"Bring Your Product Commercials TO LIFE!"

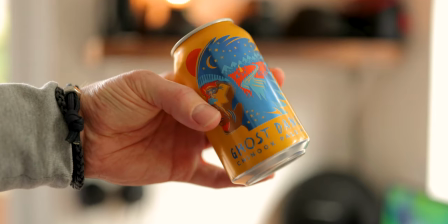(0:08)
Right, it's about time I take another can of beer and turn it into something cool. All from inside my kitchen slash office space. This time we're gonna make the can come alive. Okay, first things first. Plan. Study the can design. What do I like? And can I see in my head what the final video could look like?
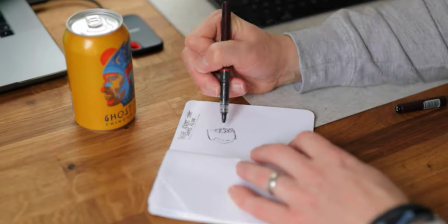(0:28)
Spend some time brainstorming. No idea is too ridiculous at this stage. So now I have a vision, lock it down.
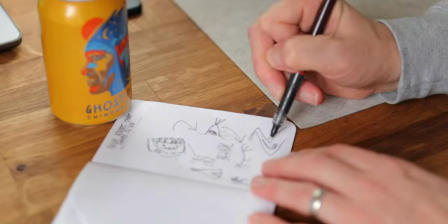(0:34)
It doesn't matter how bad your drawings are, get the initial idea down on paper.
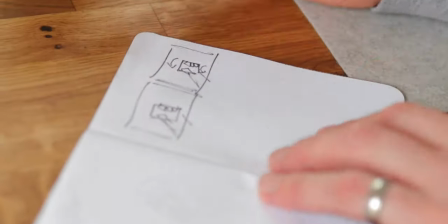(0:38)
It doesn't have to be set in stone, but it's easy to forget your exciting initial vision once filming starts.
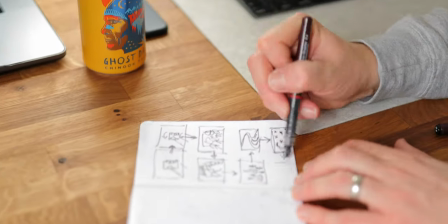(0:44)
So here's my vision.
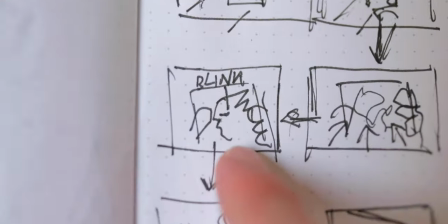(0:46)
The can starts in my hand, the camera zooms into the design of the can, and then somehow, we'll tackle this later, the chief, fire dancers, river, and stars all animate.
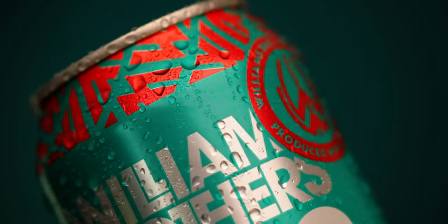(0:54)
I don't know how, but that's my plan. The rest of the film will be filled with generic spinning shots and drink pouring that we've all seen a thousand times before. Not that there's anything wrong with them. I just wanted to add another element that pushed me and gave more of a story to the advert.
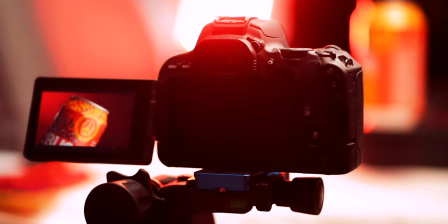(1:08)
Right, gear. I'll tell you this, gear doesn't matter. All of what you're seeing from this video, it could have been created with a kit that costs £5,000 or £500.
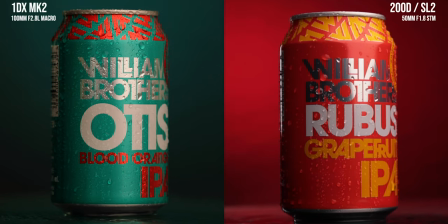(1:16)
I've shown examples both ends of the spectrum, and even I'm blown away by what can be done on the cheap end.
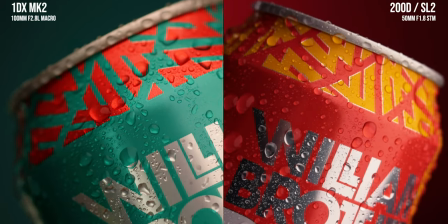(1:22)
As it's been a while since my last one of these video creations, I wanted to use my best gear just for my own satisfaction.
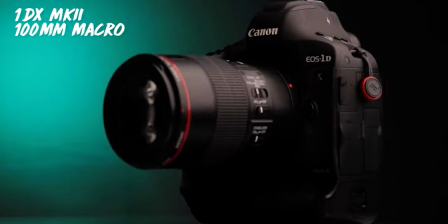(1:28)
It's my go-to set for food and product shoots. My 1DX Mark II with the 100mm macro lens.
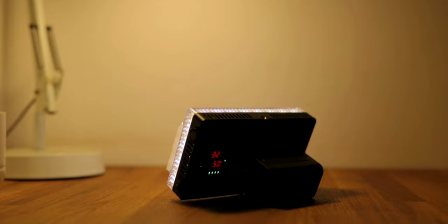(1:34)
Lighting the scene, we have the Godox SL60 to the right, and as a fill, an aperture f7 on the left.
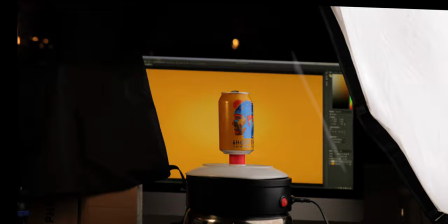(1:39)
I have my lazy Susan propped up on a saucepan. I'll explain why in a sec.
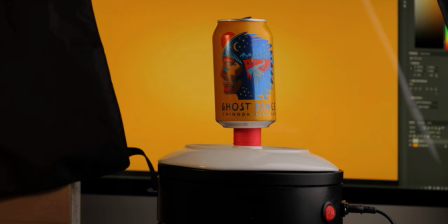(1:44)
And on top of her, we have a white plate, and the last but essential piece is a spool of red thread.
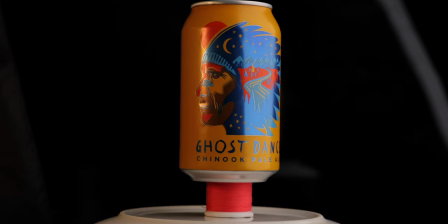(1:51)
Random, I know. But the reason for all of this nonsense is to get the right height for my can.
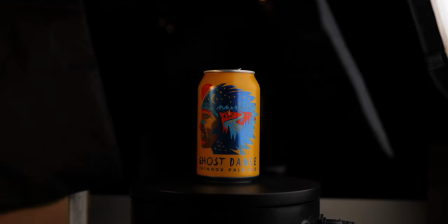(1:56)
The white plate is to make the bottom of the can bright, not grey as it would be without, but the issue was the dip in the plate which hid the bottom of the can.
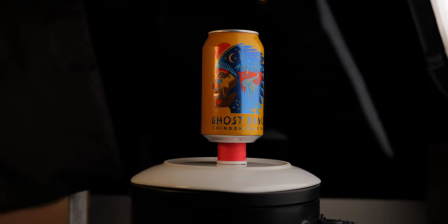(2:03)
So the best thing I could find in my kitchen which was small enough to not cause reflections on the silver part of the can was this red thread.
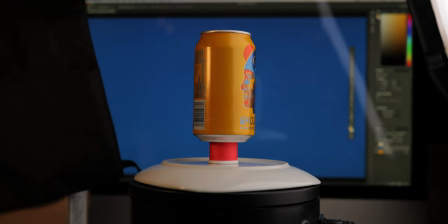(2:11)
Now let's talk about the background. Here's a crazy simple tip that anyone can use to get infinite color options as a background.
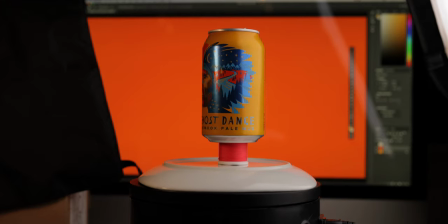(2:17)
Use your computer screen. It's that simple. No paper or having to light the backdrop. Your screen does it all for you.
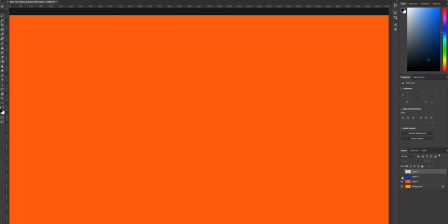(2:24)
And the best part for me as a designer is you can use Photoshop and tweak the colors until they look perfect in camera.
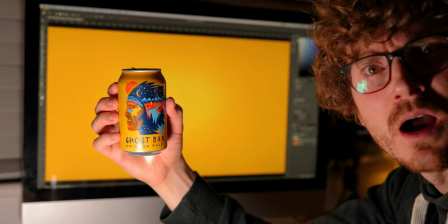(2:30)
Especially useful if you're trying to match a brand color, like what I decided to do in this video.
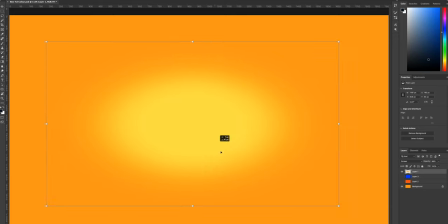(2:34)
So we have a yellow background, and as a little something extra on a new layer, I've added a lighter part in the center to the background to give it more interest.
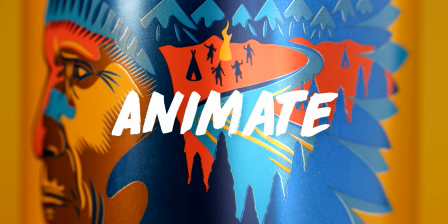(2:42)
And there we go, we're set up for filming. Now here's to the tricky part, animating. Well, it's actually simple, and it took a lot out of my MacBook to achieve.
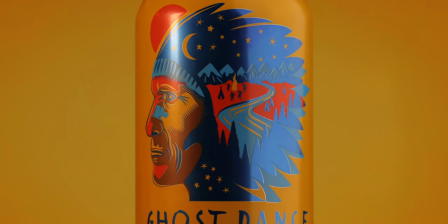(2:50)
To get the best image to animate from, once I'd filmed, I then took a still photo of where the moving part stops.
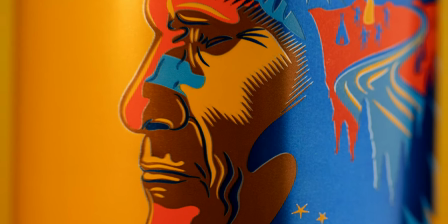(2:56)
Then when we blend them together in Premiere the transition between film and photo is hidden. And then we have our initial sharp high-res starting point.
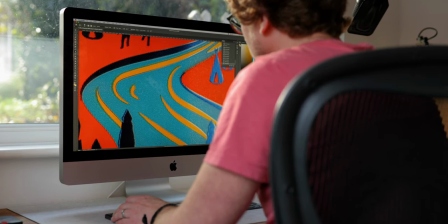(3:04)
After a few tests the best way of making the can come alive was to do a very simple approach.
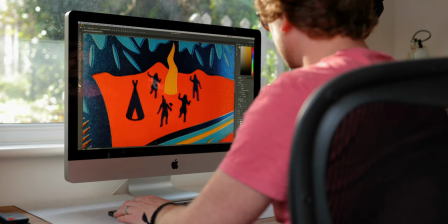(3:08)
This involved cutting out all the elements I wanted to have moving and then cloning out where they once were and then we got a blank can.
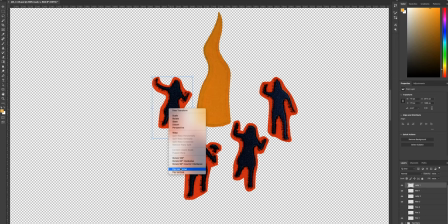(3:14)
Then as if by magic we copied one of the characters and flipped it. When you flick between the different layers it almost looks like they're dancing.
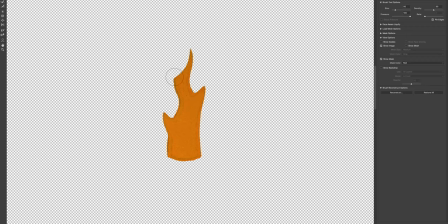(3:21)
For the fire I took the cutout into liquefy and made the flames different shapes for several layers, and the same approach for the lines in the river.
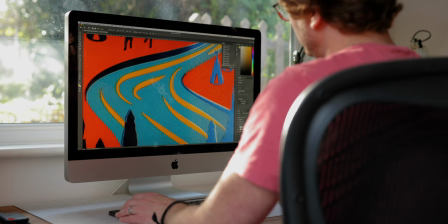(3:27)
Just liquify the hell out of them until you're happy. Import all these layers into a new sequence in Premiere, and then spend the best part of a day working your way through what looked right,
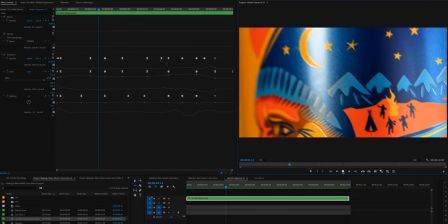(3:35)
then some horrific keyframe hours later and the initial vision has become a reality.
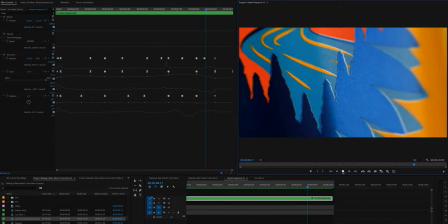(3:40)
For the music and sound effects, I use Epidemic for all my audio, and it didn't disappoint for this project.
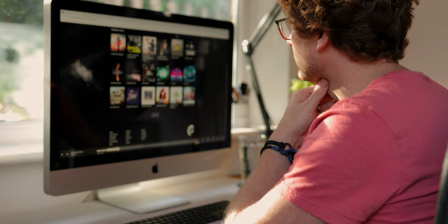(3:45)
There was no such genre for Indian tribe music,
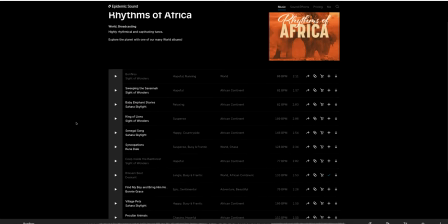(3:48)
so I had to go halfway around the world to African beats sure I then stumbled upon a few great contenders
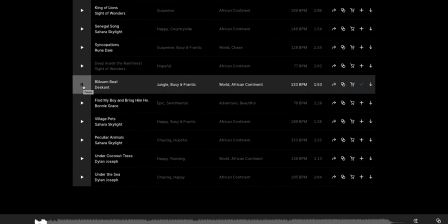(3:54)
which had the vibe I was after but this chosen track sealed the deal as it had an opening voice call out in the song
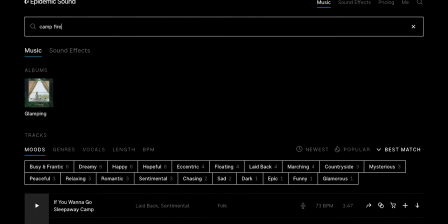(4:00)
which I knew I could incorporate into the story sound effects as always were important for the animation sequence as they help make the story
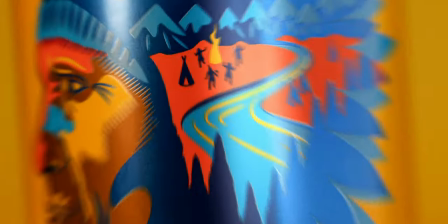(4:07)
if we watch the sequence with just the sound effects you can hear what I was trying to go for with the camera getting closer which makes the sound get
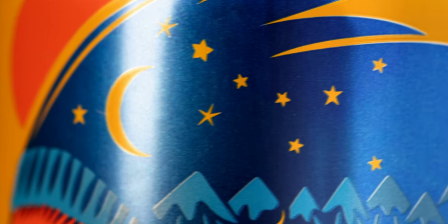(4:13)
louder and